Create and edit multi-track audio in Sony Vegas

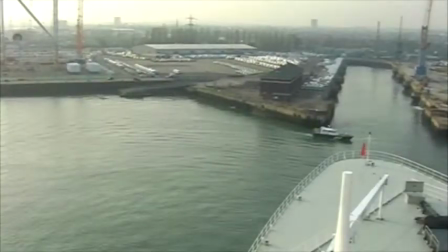8:34 As Queen Mary II sailed close to the QE2,
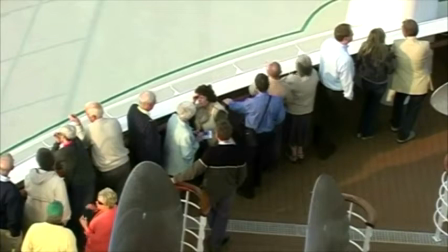8:38 Elgar's stirring Land of Hope and Glory was played over the ship's public address system, and it's important to include this.
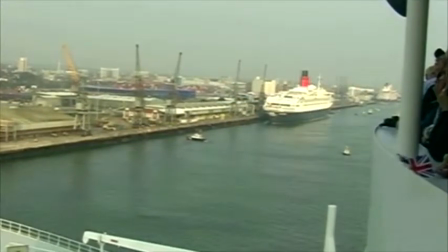8:48 Unfortunately, our live recording was very poor quality and disjointed,
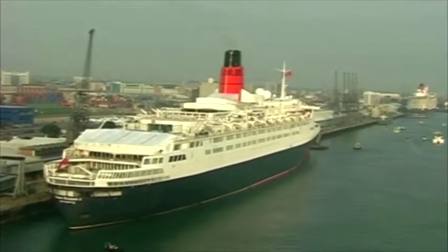8:54 and so we are using a royalty-free recording for this video.
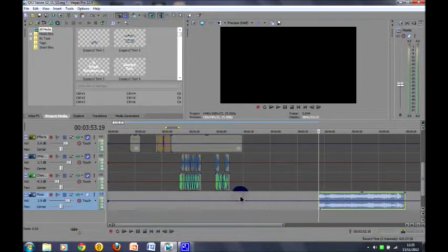9:00 We want the correct phrasing as Queen Mary II turns round in the basin, and so placement is critical.
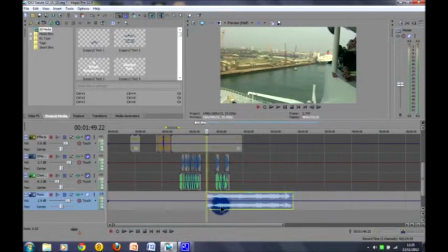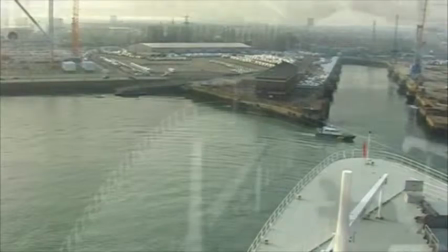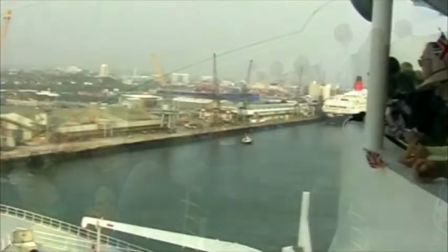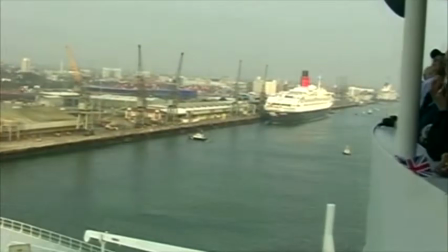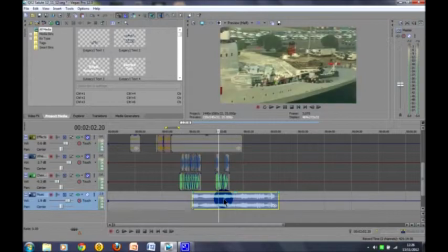9:35 The remaining recording is too long, so we have to make a join, which is not easy with something so well known.
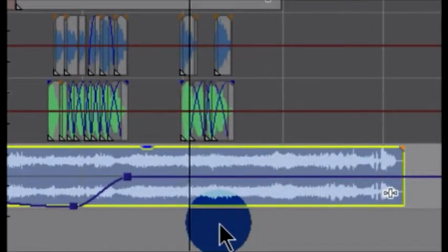9:43 The technique we use is to disguise the join using the ship's whistle and the sound of people cheering as cover.
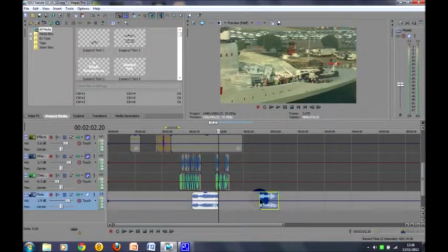9:54 We cut the first half just as the cheering ends,
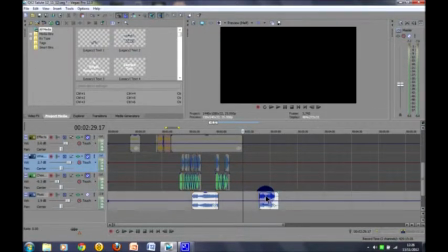9:58 then place the end of the music slightly after the end of the video.
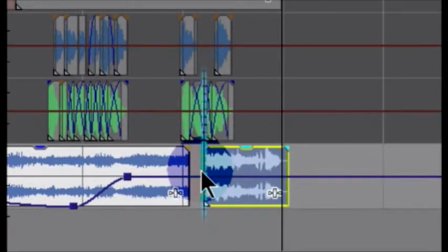10:05 Cut both at a central point where the cheering and whistles are making the most noise, and,
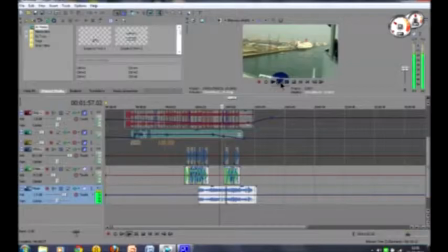10:12 if I hadn't told you, you would never have known.
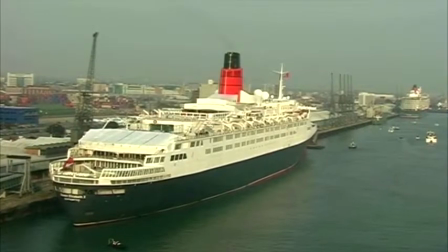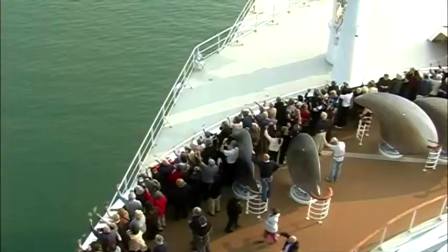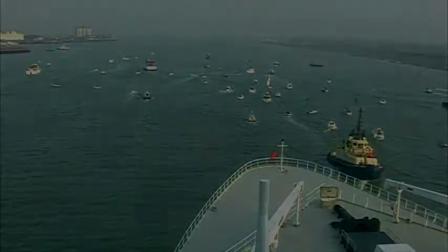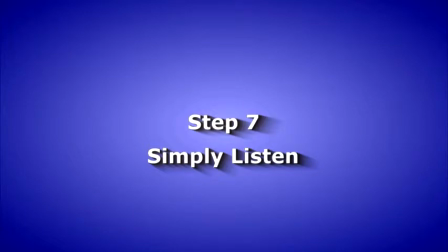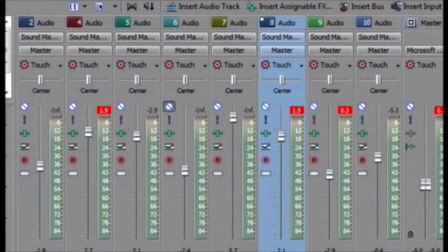10:38 With the voiceover yet to be installed, it's time to check out the soundtrack for the combined sound.
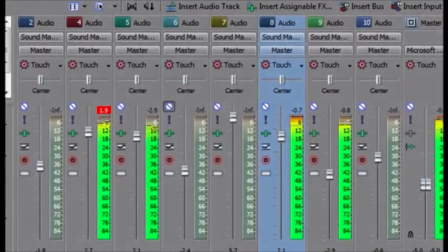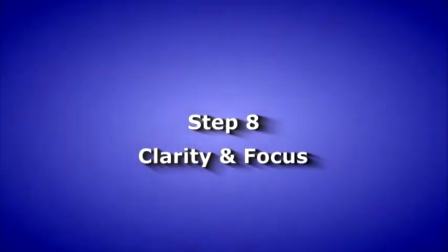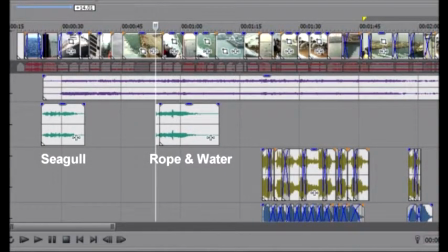11:10 The human brain finds it very difficult to separate several sounds coming from one source,
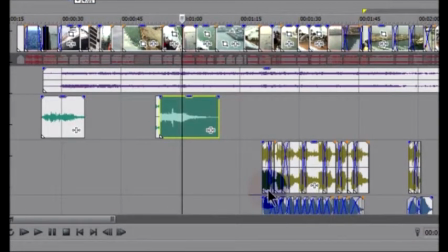11:17 and we can help provide more focus by separating these sounds.
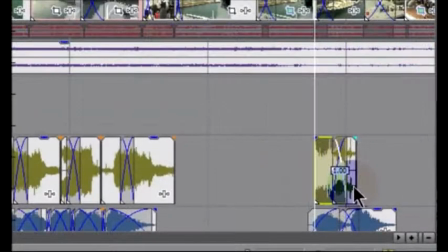11:25 In this case, the whistles from stereo to mono.
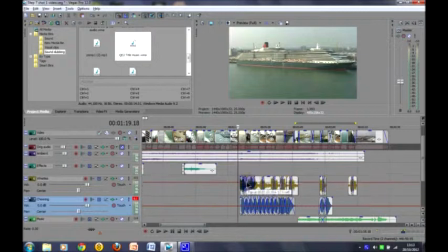11:32 Now we use the pan facility to separate the two sounds between the left and right speakers. We do this by inserting keyframes,
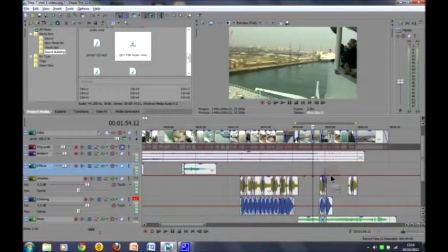11:45 then dragging the ship's whistles to the right speaker in the first instance and to the left on the second. We do the reverse with the cheering.
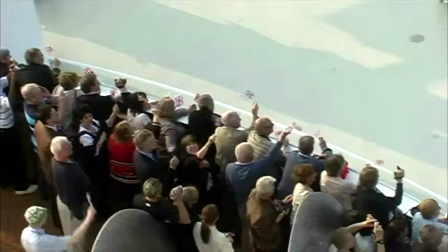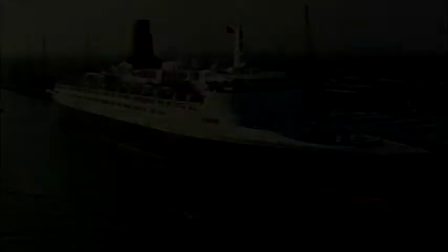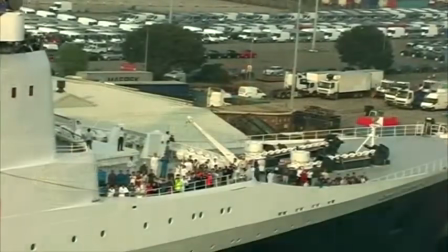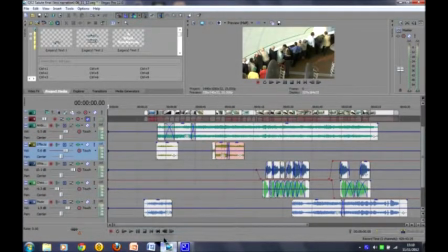12:21 We now have a lot of sounds demanding attention, and we use the mixing process to address this. First, set the volume of the prime sounds we identified earlier as high as the system will comfortably take without distortion.